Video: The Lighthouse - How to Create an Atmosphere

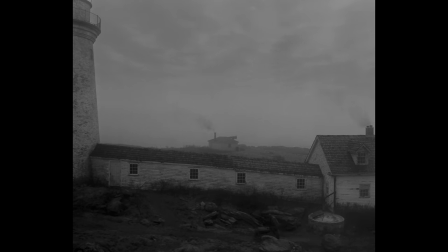[0:06]
what gives a film a strong atmosphere sometimes the elements that surround the characters and story in a film the cinematography sound design costume and
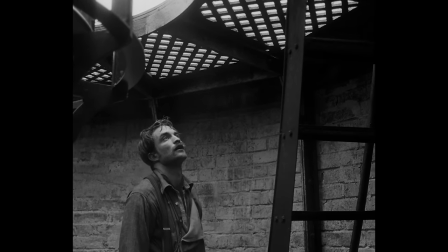[0:20]
set design come together to produce a singular mood or feeling and
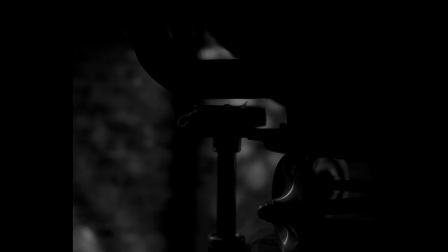[0:30]
when a film has a mood or feeling that's consistent throughout a mood that is unique from what we generally experience in everyday life,
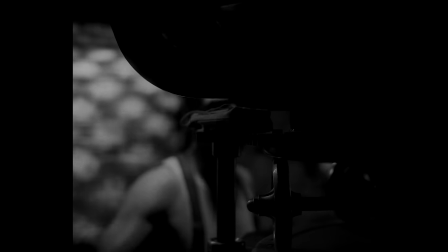[0:39]
we often say that film has atmosphere.
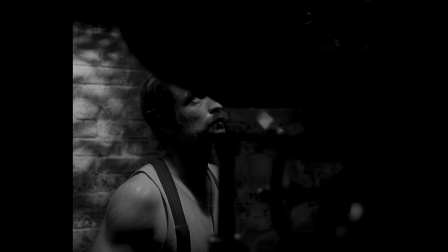[0:47]
In one interview,
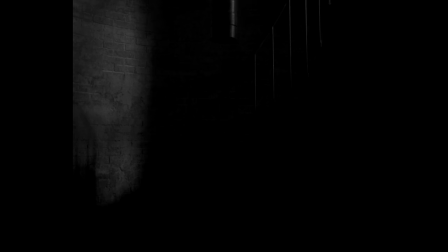[0:48]
director Robert Eggers mentions just a few elements that create the Lighthouse's atmosphere of a black and white, crusty,
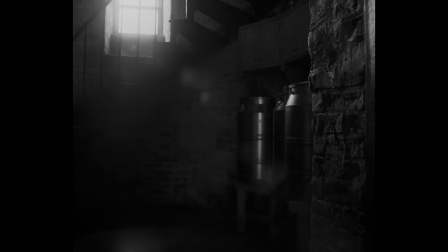[0:57]
dusty, rusty, musty world in a boxy aspect ratio
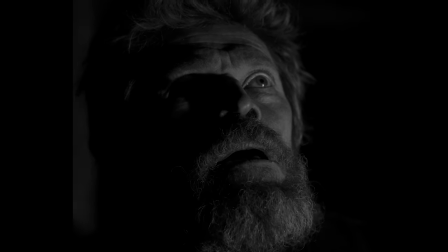[1:02]
with the pipe smoke and the facial hair and the Guernsey sweaters and the salt cod. And what's the story that then suits that atmosphere.
Should pale death with treble dread make the ocean caves our bed, God, who is the surges' role, deign to save our suppliant soul.
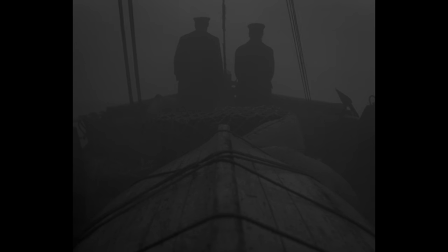[1:24] To four weeks.
For Eggers, the atmosphere is the foundation that his stories grow out of,
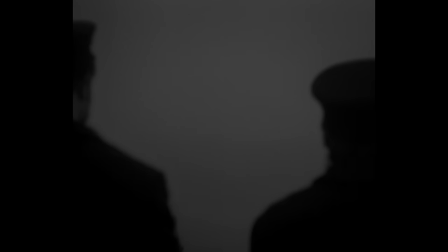[1:32]
and many of his very specific, controlled creative decisions are in service of creating that atmosphere.
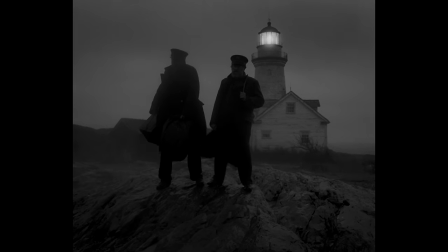[1:38]
A film's atmosphere as a whole is complex and difficult to label, but we can seek to understand what it is and how it's created by looking at some of the individual elements of the lighthouse that help create that atmosphere.
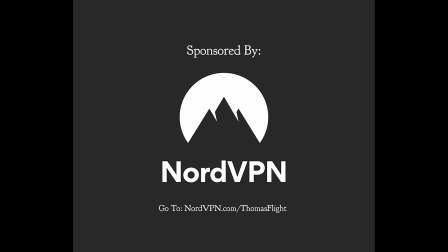[1:54]
This video is made possible by NordVPN. Go to nordvpn.com slash thomasflight for 70% off a three year plan.
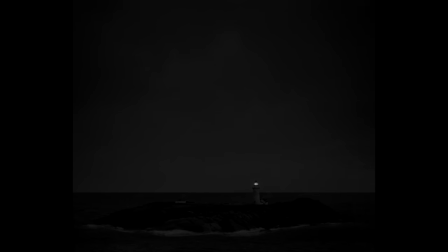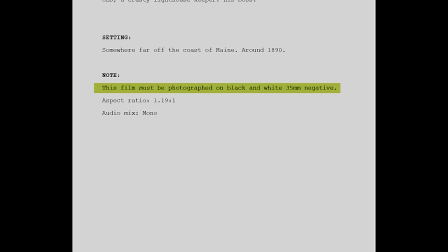[2:09]
If we look at the script, the creation of the lighthouse's atmosphere begins very early on with a technical note.
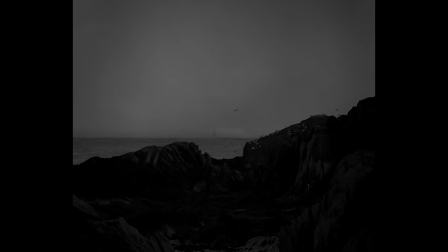[2:16]
Shooting the lighthouse in black and white wasn't an option. It was a core part of the story and setting from the beginning.
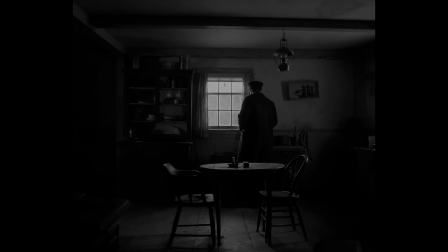[2:23]
Black and white cinematography serves to emphasize textures in place of color. The lighthouse is a world of texture. Every surface feels covered in grime, dust, or mold. It's all rusting, rotting, and disintegrating.
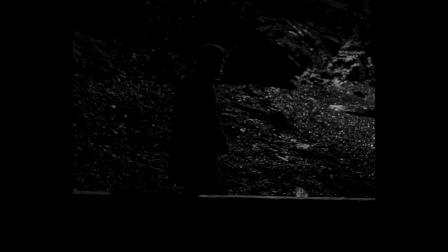[2:37]
The choice of black and white is also the first step to set the world in a place unique from our own.
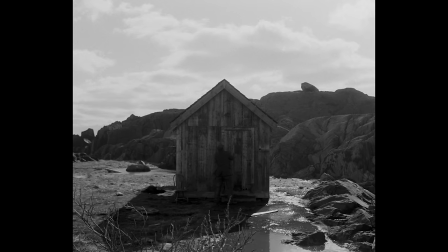[2:43]
It looks and therefore feels different to us.
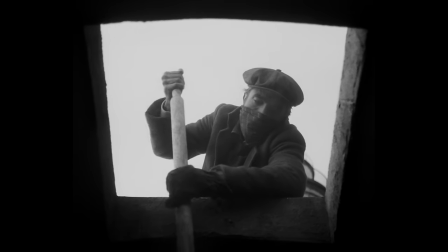[2:47]
Black and white cinematography even makes clear skies feel gray and oppressive.
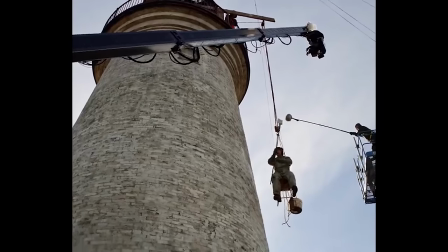[2:53]
When looking at behind the scenes footage for the lighthouse it strikes me just how
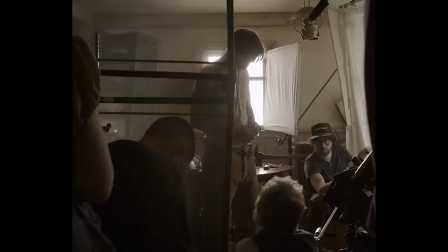[2:57]
strange seeing these characters and this world in color feels,
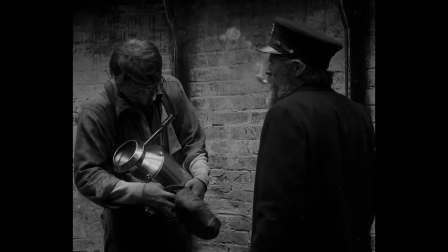[3:03]
starkly illustrating just how vital black and white is to the feeling of the film.
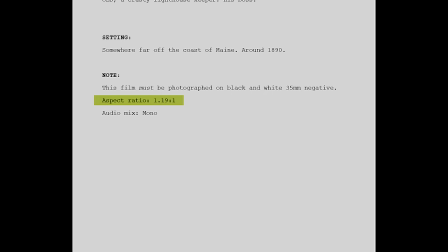[3:08]
Just below this is a second technical note.
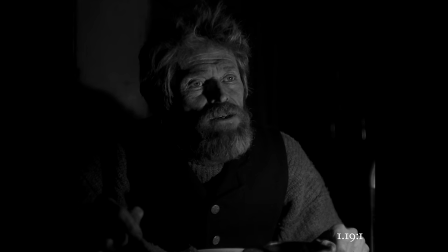[3:11]
The aspect ratio of 1.19 to 1 is the middle ground between a perfectly square frame and the 4 by 3 silent film ratio.
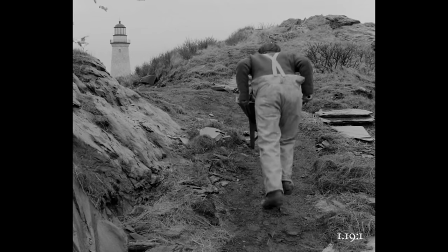[3:20]
It was briefly used during the transitional period from silent to sound.
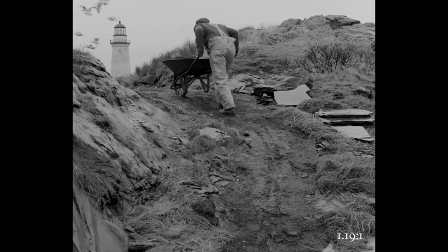[3:24]
Eggers describes this choice as being motivated not as an attempt to ground the film in that history,
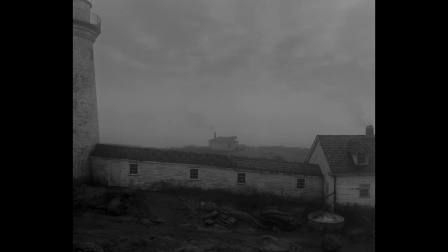[3:29]
but to create a frame that would be optimal for composing images with the height of the lighthouse itself and simultaneously create an enclosed claustrophobic feeling,
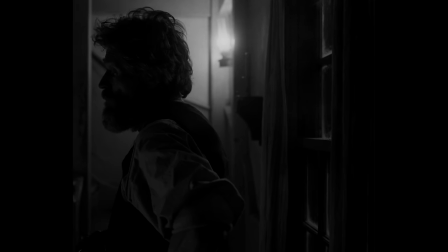[3:39]
two elements that directly relate to the atmosphere.
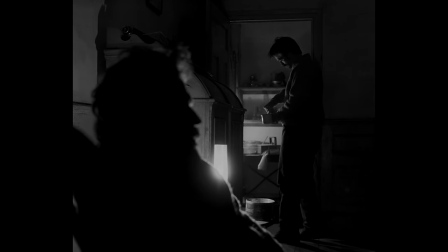[3:43]
The film looks like it's lit almost entirely naturally, but the slow black-and-white film stock required extensive bright lighting.
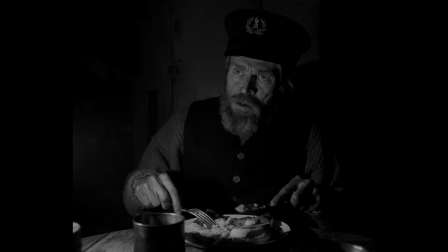[3:51]
The scenes that look like they're lit by a single flame are actually 500-watt bulbs in the lamps. It's almost as if these men are lit by the piercing harsh light of a lighthouse cutting through the darkness.